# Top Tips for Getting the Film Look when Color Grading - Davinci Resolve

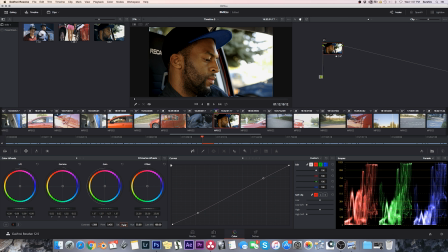So let's just compensate by reducing the overall saturation. And that way his skin isn't glowing red, but still has some nice tone to it. Next node. I'll do it through the mouse here so you can see what I'm doing. Add serial node.
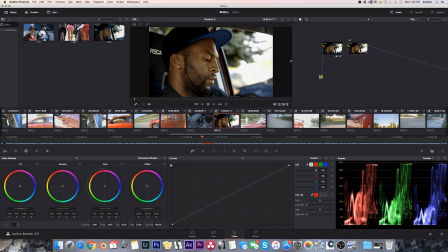And for this one, this is where we're just going to start playing with the colors. Now, if you had a color cast through this with your original footage, like you had a bit of a yellow tinge or green, or even a blue, because your white balance wasn't quite right, then you would change that overall in this first node.
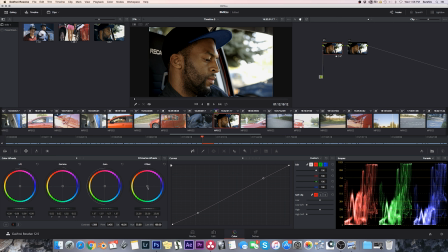And probably the best place to do it, easiest place to do it, is in this offset wheel. So you can just, it kind of applies to everything. So, and it would be very slight. Normally the movements over here are like this, which is why the big color setups,
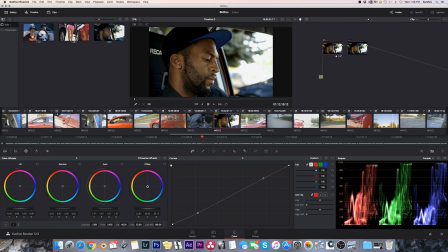they have the big panels with those balls on it that you can roll to just make the finest of adjustments. Because really, in a multi-node system like this, each fine adjustment just kind of adds up. And before you know it, by the time you're on the output of this, you have a huge change in your image, although you've only made very tiny little incremental moves.
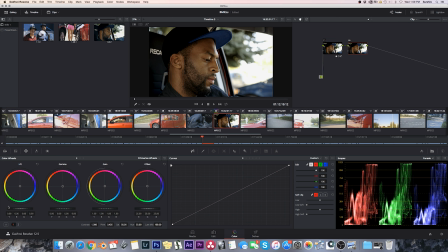Okay, so back to the point. Lift. Let's this is really your shadow area for the most part, so we're just going to slightly pull that a little bit into the blues, and see, you notice that we start to lose the color in the skin tone, and that's what you expect.
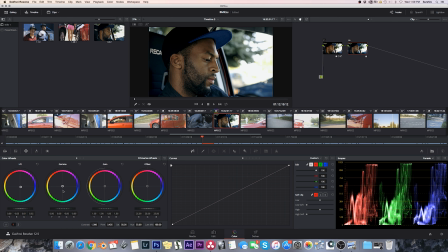So you just compensate for it. The push-pull system, you go into your gamma and you just do the opposite movement about the same amount too. Like we brought this down, you know, this far, so on gamma we're going to push it up about the same distance in the exact opposite direction.
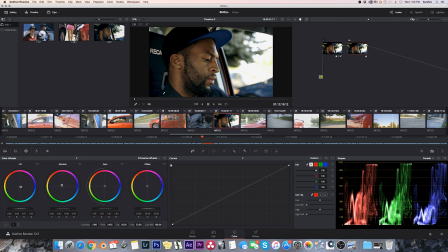And that way you've got in your blacks and so on, if you look closely, you'll see a slightly blue tinge, and the skin tones are still quite natural because we've pushed them back. In highlights, sometimes you just want to add it with that kind of a setup. And this is almost just a color corrected vibe.
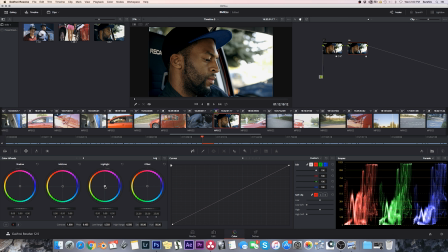It's really not doing a crazy color grading, but most Hollywood films, you'll find that, I mean, other than a lot of the action films, you'll find that they play it pretty safe. Skin tones should look like skin, and black should look black,
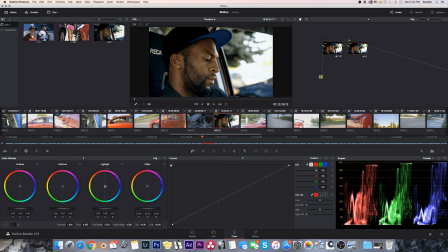which we're going to get into a little trick to make sure your deep blacks are pure black. It's a very simple method that I have to do that. Okay, so I think that's about it for the initial color thing. Now what we're going to do is parallel nodes here, so that we're keying off of the same base image.
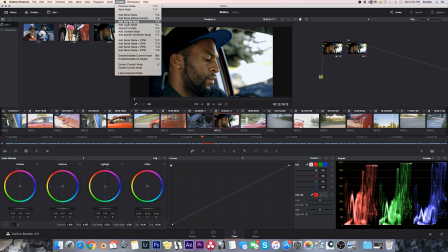Node, parallel, node.
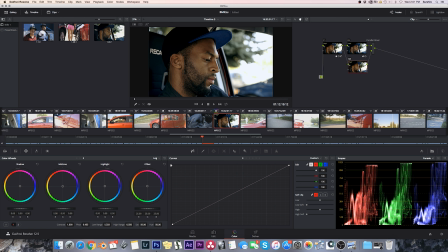And another thing about the film look as opposed to a video look is your highlights. And this is really what color grading is all about, as far as the workflow goes, is what area are you paying attention to during, you know, the adjustments that you're doing.
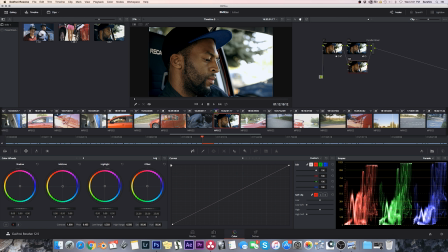So first step, we were looking at the overall exposure, which was the overall where the blacks sit and where your midtones sit. We didn't do too much with the highlights. I mean, we're not going to be able to fix this blown out thing, and that's fine. It's supposed to look like that. The next phase, we changed,
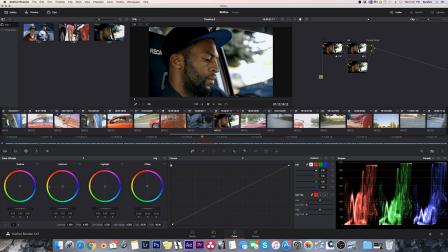we just create a little bit of separation between your shadows and your midtones so that the image pops a little bit. And then on this, we're looking at the highlights.
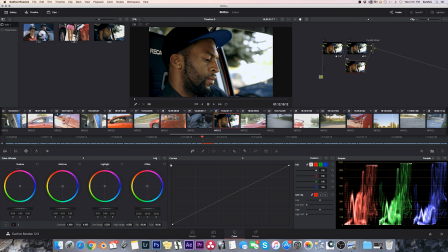Now the highlights look decent. The issue is that if you look very closely, and you may not even be able to see it on YouTube, there's a bit of a, there's kind of an artifact. The way it transitions from what's not highlight into highlight, it's a little bit too crisp.
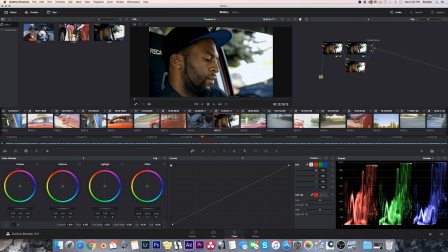And you don't want to lose the crispness of the image, but you want to dull that down a little bit. So the best way of doing that is to use a qualifier.
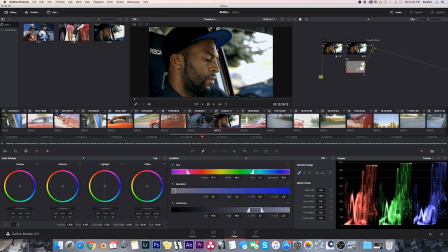So we're just going to select this area here where it's really hot, and we'll look at what the key is doing.
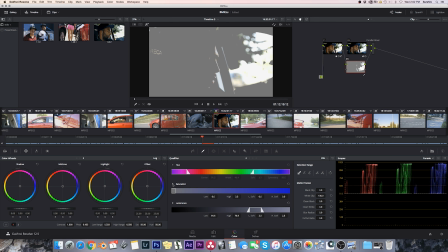And we don't care about the color, so the hue and saturation we won't bother with. But what we will do is just bring this low level down so we get a little bit of the specular highlights on his cheek,
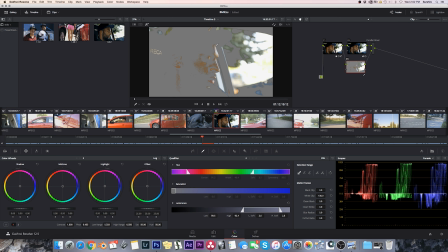and really picking all this up. So I think that's pretty decent. Maybe a little less of that. And then blur radius, that'll just soften the key.
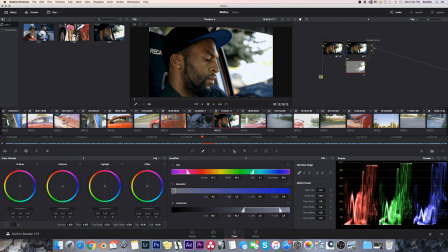So now that we've got what we want keyed, we'll just go over to the blur tab, and it's set to blur here. And we're going to increase the radius by about 55.
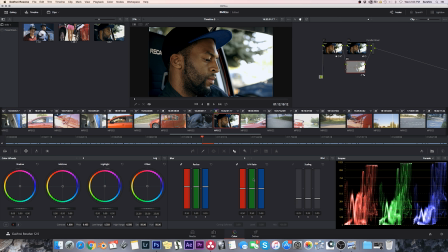We'll bring it up to about 55. And this is just how much detail, this HV ratio. So let's just bring this down a little bit. Yeah, it should be good. Now, you will not see this on YouTube at this point because the compression,
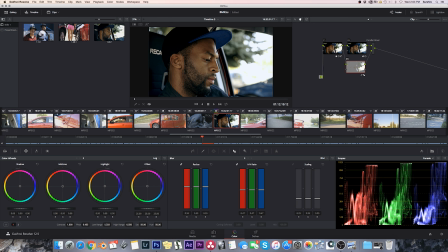but just pay attention to how this just slightly gets softened. And in fact, you don't even see it much on this image while it's still. It's more about when it's in motion that it has less of a video look to it.
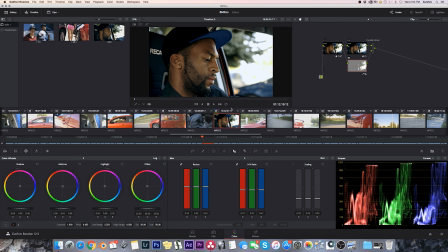We're still not quite there yet. There's another couple things that we want to do. Let's add another parallel node. And in this parallel node, we're going to focus on something else, which is the
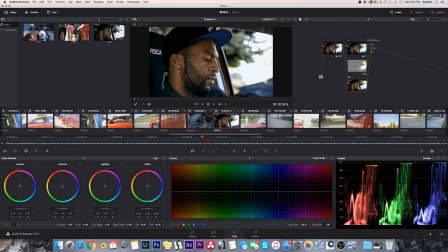color. Another problem with video is reds a lot of times and greens, they're way too saturated in conjunction with the rest of the whole image. So what you want to do is just reduce that to get closer to what film does, and they don't oversaturate those colors.
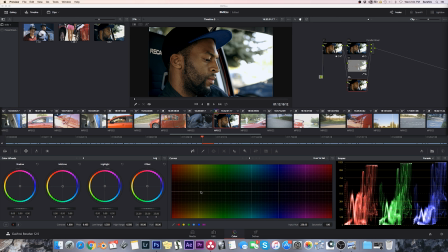Okay, so what we're going to do is somewhere around here, and something like this, and then I'm just going to bring this down. Notice what it does in the skin tone. Again, it's all about what you're paying attention to while you're doing this.
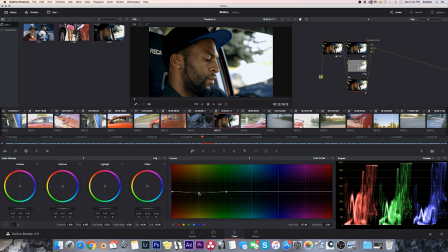So if you just notice the skin tone, which it can be deceiving because it looks nice to see nice flush red skin, but it kind of gives it away that it's real video. So you just take a little bit of that out,
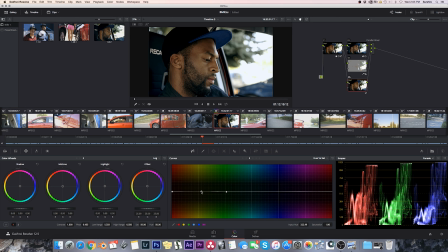and the greens as well. So pay attention. I'll put it back. Look at the greens in the background up here and so on. And they're already a little desaturated. It wasn't too bad, but if you pull this out, look, they almost go to a black and white, but just look at how it brings the focus to our subject.
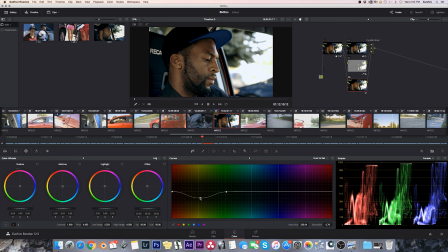You know, this is back up. That's what it looks like when we take it down. And there's all kinds of things. Like I'm also taking yellow down. I'm not concerned about that. If you wanted to keep a little bit of a yellow wash in your image, if you had that warm look overall, you could do two separate little pieces here and pull them down.
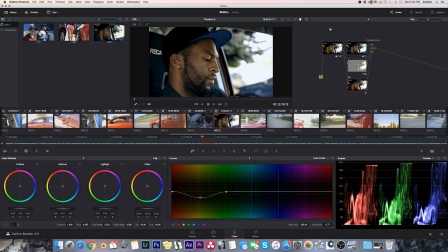So, and then for the big trick that I love, I'll go back to our first node because I think it should probably be there. And this is where you want your blacks. As you go deep down, and we're seeing a little bit of a blue tinge, and it's kind of
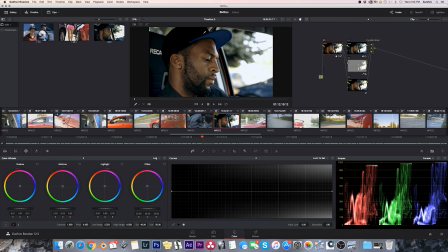there's color in your blacks, and you want that a little bit on the top end as your blacks go closer to grays. But as it goes to true black, you want that color removed because that's really what film does as well. So I found down here, if you go to luminance versus saturation,
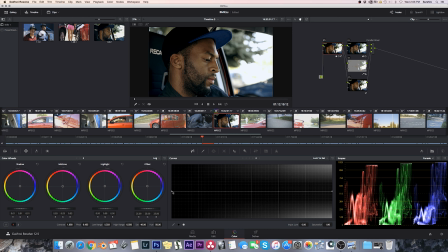it's taking the darkest end of the image over here, and this is your lightest part of the image. And I just put a little marker here, and I'm going to pull this down.